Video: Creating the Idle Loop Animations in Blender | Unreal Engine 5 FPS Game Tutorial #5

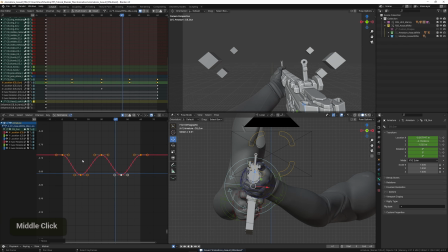250s
And if we want to move this, let's say we want to kind of offset this a little bit, we have an issue where the animation ends here, so it's going to basically stop animating at this point. But what we can do here is select the entire
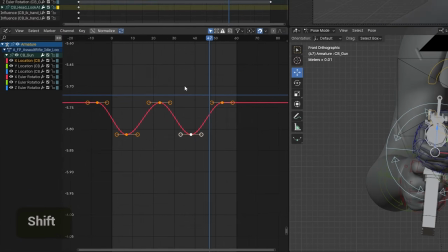267s
curve by double-clicking and then pressing Shift E and choosing Make Cyclic.
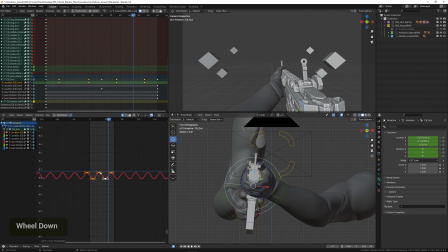275s
And this will basically generate like an infinite loop for this curve. So even if you only have like 4 or 5 keyframes placed out, you can still offset it without having any pauses in the animation.
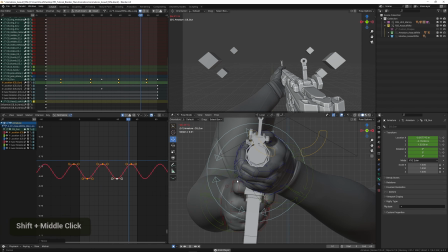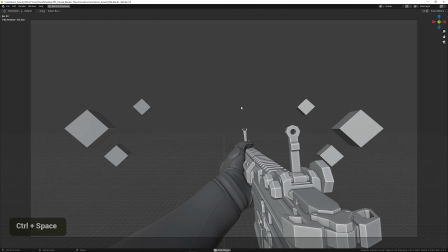297s
And we can preview it in the window here and see how it looks. And adding that X movement really gives it a bit more of a natural feeling, I think.
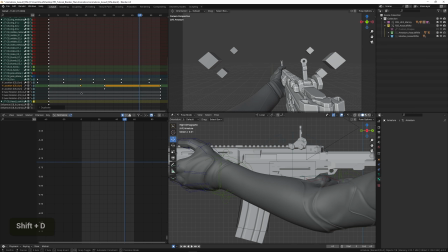312s
And we can do that for the Y-axis as well. So placing out some more keyframes for that. And making it cyclic. And I'm just going to move these slightly.
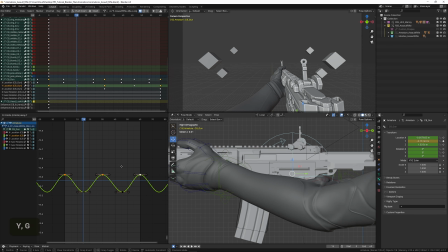331s
And also move these up a little bit. And that seems a bit intense. I'm just going to turn that down a little bit. And also give it some slight offset here.
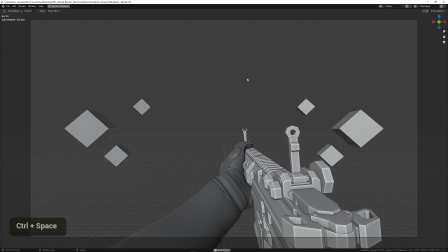352s
And maybe even less intense. And that just gives us like a bit of some random motion. It looks a bit more dynamic.
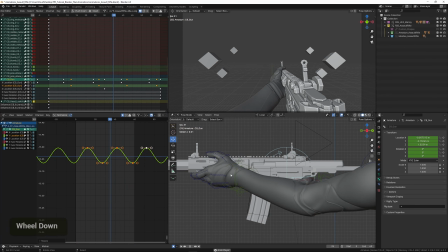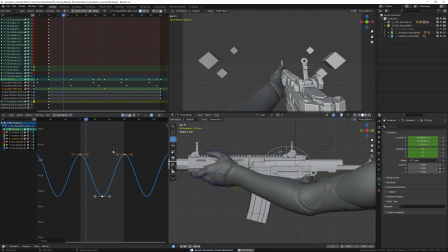380s
Kind of fine-tuning the up and down motion.
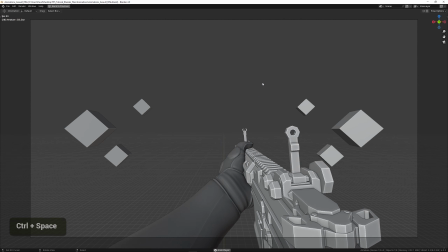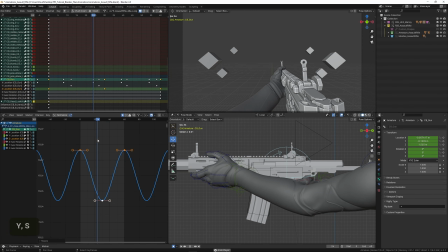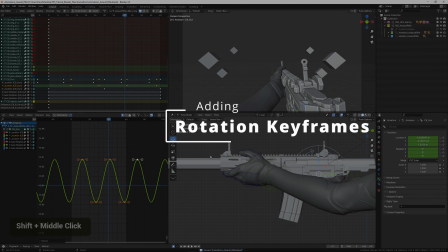402s
And what we can do next is add some rotation to it. So I'm going to start with some X rotation.
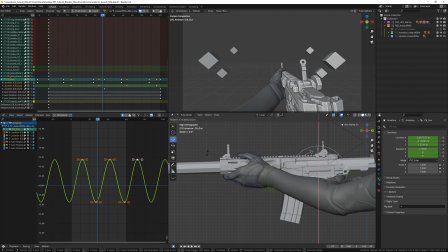409s
So it will be on this axis here. And I'm going to do the same process here. I'm going to copy the X rotation keyframe and place it halfway through. And then just focus in on the curve here.
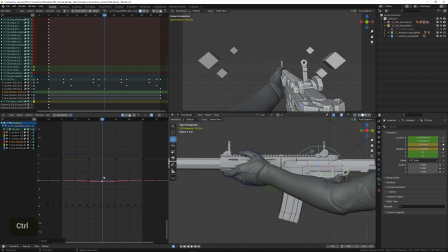427s
And zoom out a little bit and give it some rotation. That's a bit too much. And I'm also going to make this one cyclic.
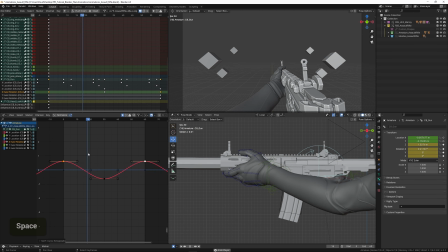And to make it feel less like robotic, we can move these, like offset them a little bit.
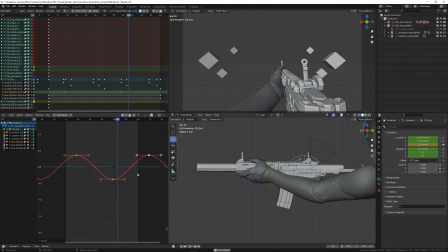460s
And we can also try by maybe scaling them down halfway by pressing S, X 0.5. So this will speed it up by 2.
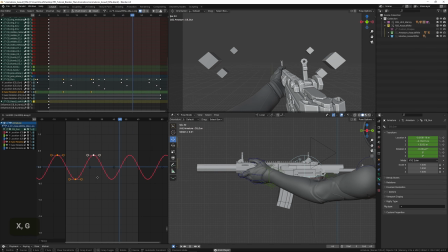Then you can just play around with the offset here to get some results that you think looks good.